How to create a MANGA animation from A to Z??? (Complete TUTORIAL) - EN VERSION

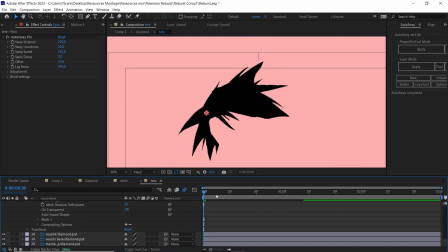(8:11)
So, I add them manually inside my After Effects composition, and I will place and move them so that when the transition occurs, each of the movements I created can be distinguished.
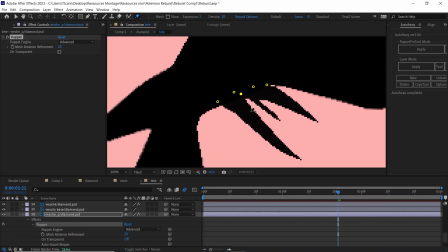(8:20)
So, I will create a slight offset between the animation of the different hairs as well as a different speed to create a wind effect going in all directions.
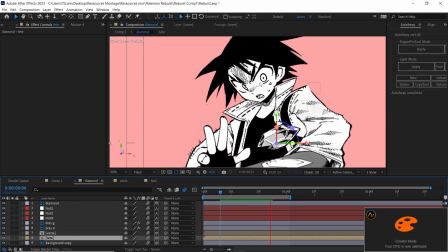(8:28)
So there you go. If we look at my composition without the camera zoom out, we can see that the result is quite good.
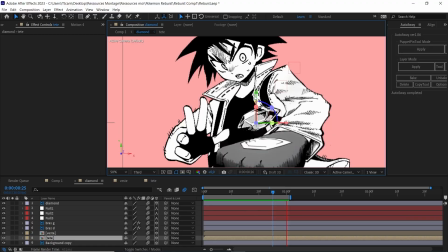(8:33)
So we check if everything is correct. After seeing that everything is correct without the zoom out, we proceed to the zoom out, and there you go.
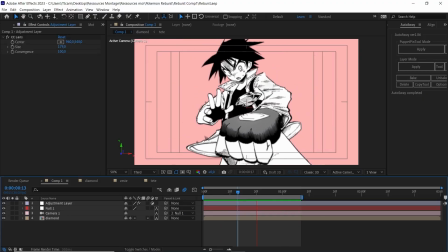(8:40)
Now you can see it already looks impressive. Did you see? So now that the animation part is finished, we can move on to the composition part.
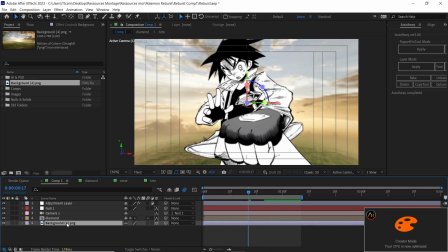(8:46)
And this is a part that will add much more beauty to this animation. Now, we can move on to step 3, which is composition.
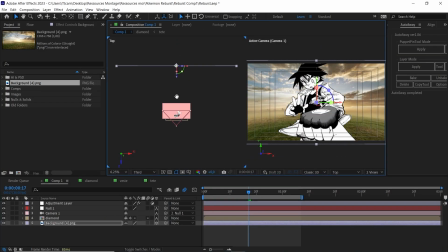(8:52)
So, I started by adding a high quality background to observe the clouds because I find it stylish.
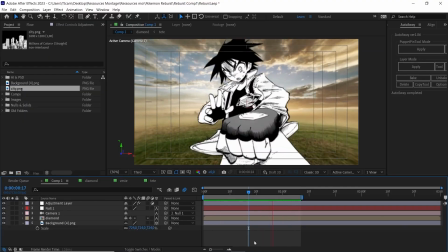(8:57)
Plus, I like the color, and with the lens effect I added earlier, it gives a pretty good effect.
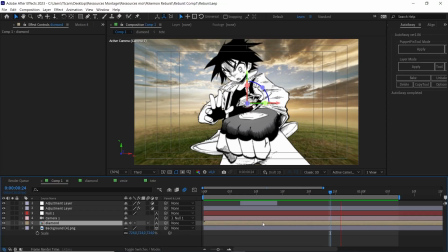(9:02)
Then, to simulate a slight wind that obstructs the camera's focus, I added an effect called Gaussian blur.
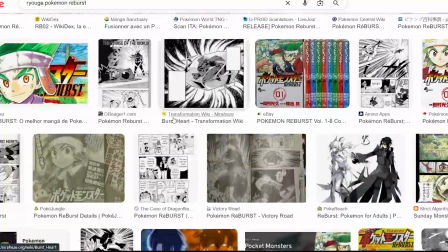(9:07)
It's an effect that is widely used. Then, for the coloring of my character, I went on Google to find as many references as possible.
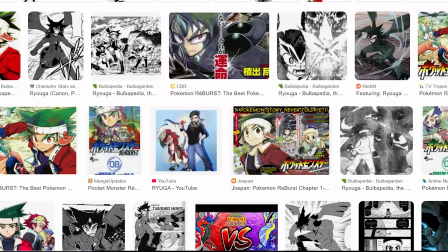(9:13)
In this manga, there aren't a lot, but what I found is enough to make something decent.
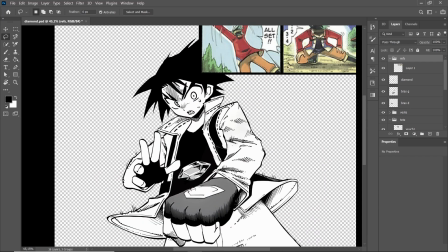(9:17)
So I go back to Photoshop, and with the help of the different tools mentioned earlier, I simply apply my colors to each cutout part.
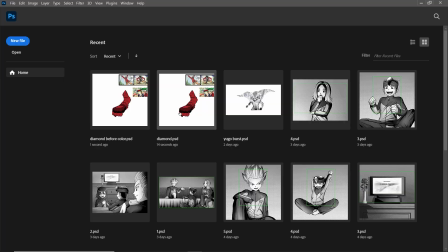(9:23)
Now, you can do it beforehand, but I prefer to see the animation first before taking the time to cut and color because it takes time.
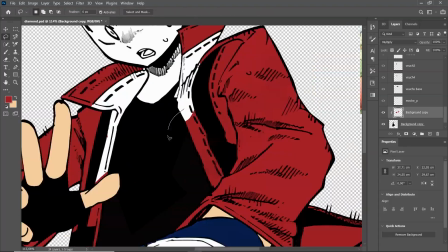(9:29)
I've already fully colored the character before without even animating it in the end, so I want to be sure of my move beforehand.
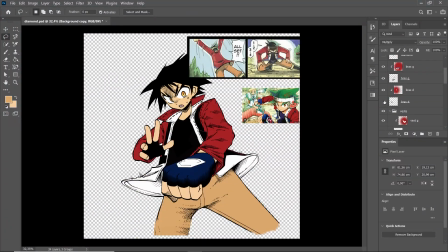(9:35)
It took me about 20 minutes in total. I wasn't super focused, but I managed to finish the job in less than half an hour, so I think that's pretty decent.
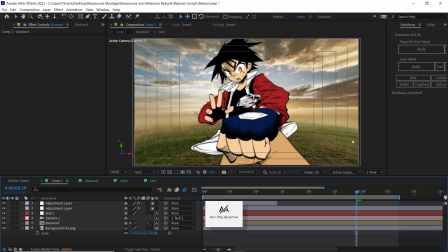(9:42)
So, after saving my coloring, boom, my character is fully colored in After Effects, because when I modify the source file, After Effects refreshes the entire project folders in real time.
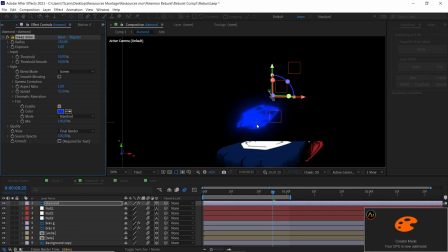(9:52)
Then, I moved on to coloring the diamond.
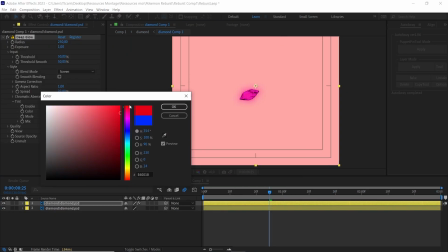(9:54)
It's supposed to be a diamond with colors familiar to those of Zekrom, but dark blue is not a very radiant color, so I had to find a very light color to give a bright radiance effect.
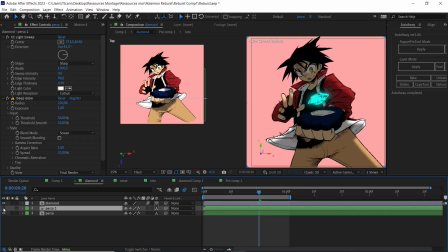(10:02)
I opted for light blue. Then I played with the orientation of the lights and shadows on the character to have a logical illumination in my eyes.
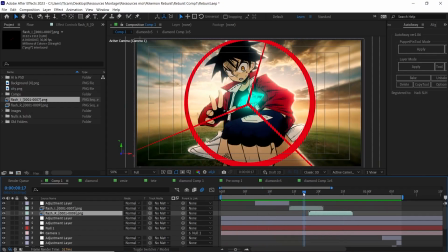(10:08)
I also add overlays to indicate that the diamond is shining and that an action is going to happen. Then, I add overlays of the same color and place them in the right position.
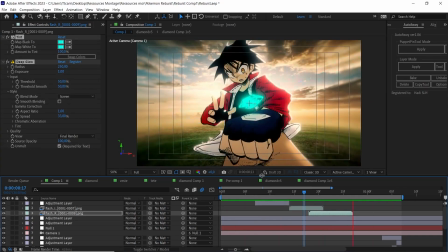(10:16)
I add an effect called deep glow to ensure a radiant effect. I also add impact frames.
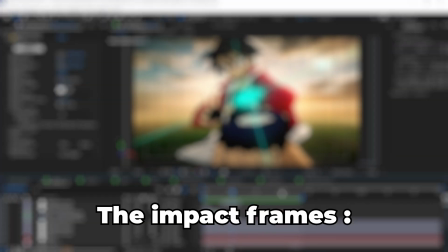(10:21)
In fact, it's a method widely used in the animation world to indicate that an impact or explosion is going to occur.
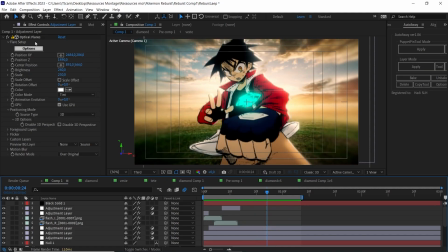(10:27)
It's usually a successive mix of black and white screens. And there you go, cool, it really looks like something. So indeed, I could have added particles or even text, why not, but I preferred to keep it simple this time.
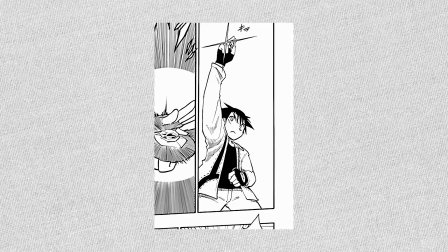(10:37)
So there you go, now for the second image, same process. Before starting anything, I imagined the movement.
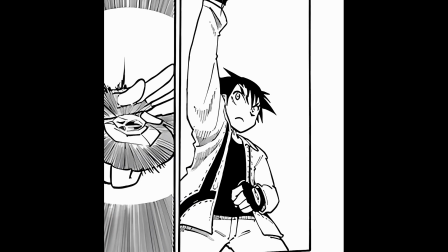(10:41)
So I analyzed the page and then I understood that I would like to create a movement that goes from bottom to top to emphasize the rise of the diamond. After this step is completed,
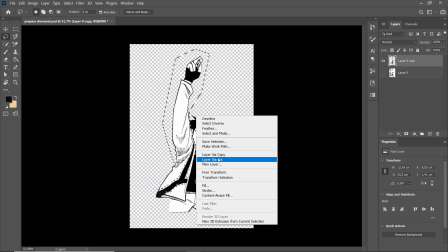(10:48)
I can move on to cutting the manga board. Then I cut out the different elements that will be in motion. I do the touch-ups, cover the holes made by the cutting, then import them into After Effects.
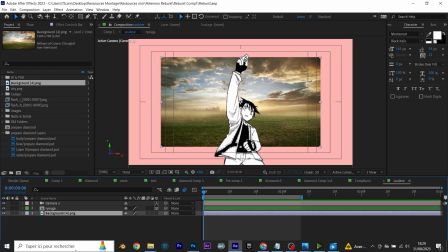(10:57)
Then, in After Effects, with the puppet tool, I see what the movement looks like. I add motion blur to simulate a fast movement effect.
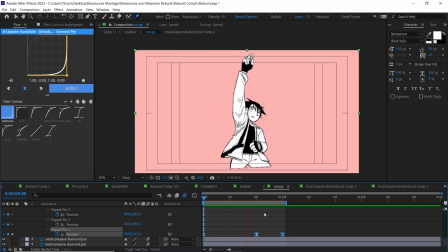(11:04)
Then, when the movement is fairly correct, I move on to the composition.
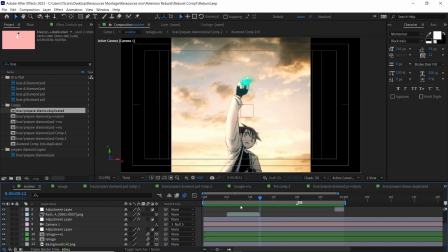(11:07)
In terms of background color, I take almost the same as the first composition, because we must not forget that these two scenes are connected. I copy them with a few exceptions to get what I want.
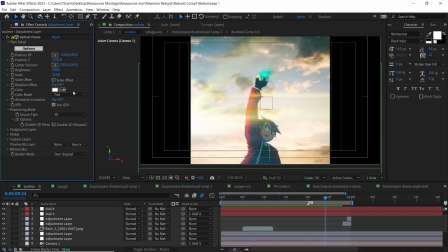(11:16)
Since the camera will make a vertical movement, I like to use the effect called optical flare, with small lenses to indicate the camera's movement.
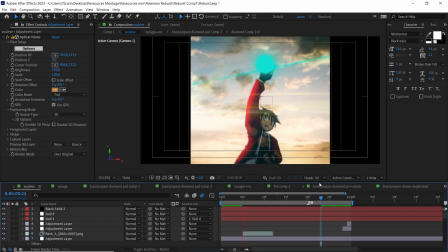(11:23)
Then, I add a slight effect called wave warp that will add very fine waves to connect this scene with the first one we made.
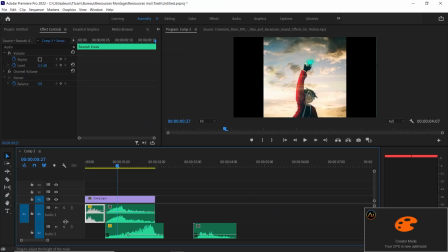(11:29)
Once the composition is finished, I make the connection between the two. You can also add sound effects on After Effects and Premiere Pro to make your scene more realistic.
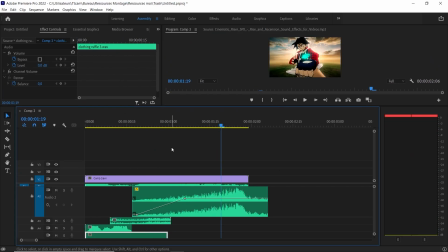(11:38)
I add sound effects called whoosh or build up to prepare for the action that will follow. And here is the result.
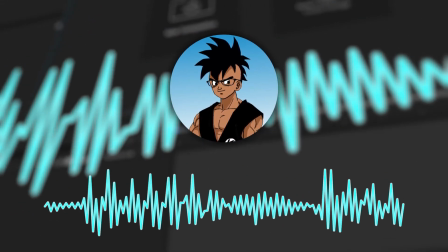(11:46)
That's all for today. I hope you enjoyed learning more about how I animate this kind of shot.
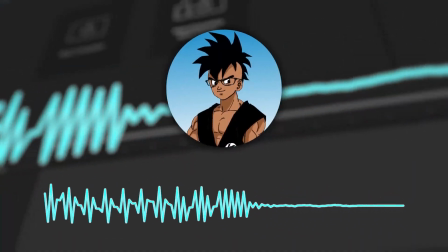(11:51)
Let me know in the comments what you liked or what you would like to see. I have quite a few ideas at the moment, maybe even too many, but oh well.
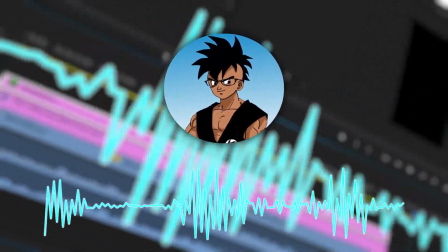(11:58)
Try to combine with the manga animation projects that have been ongoing for 2 months, ideas for 3D short films with maybe different manga characters meeting.
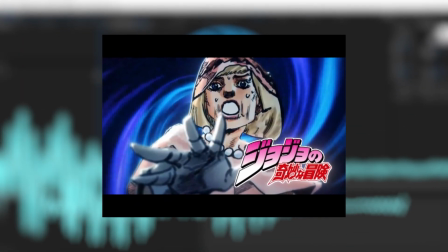(12:06)
That could be fun, memes, or even the animation of the JoJo Leon chapter that I forgot about.
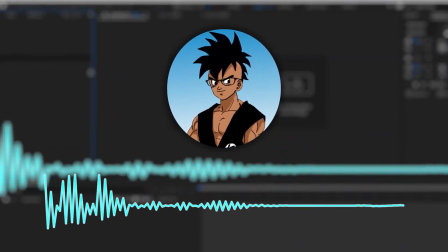(12:11)
Anyway, in any case, don't hesitate to give me advice. I respond to all comments. See you next time.
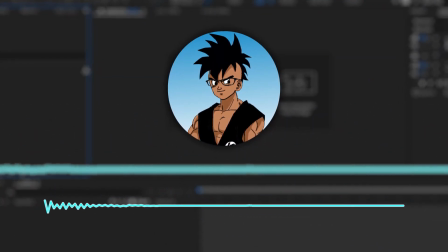(12:16)
Bye.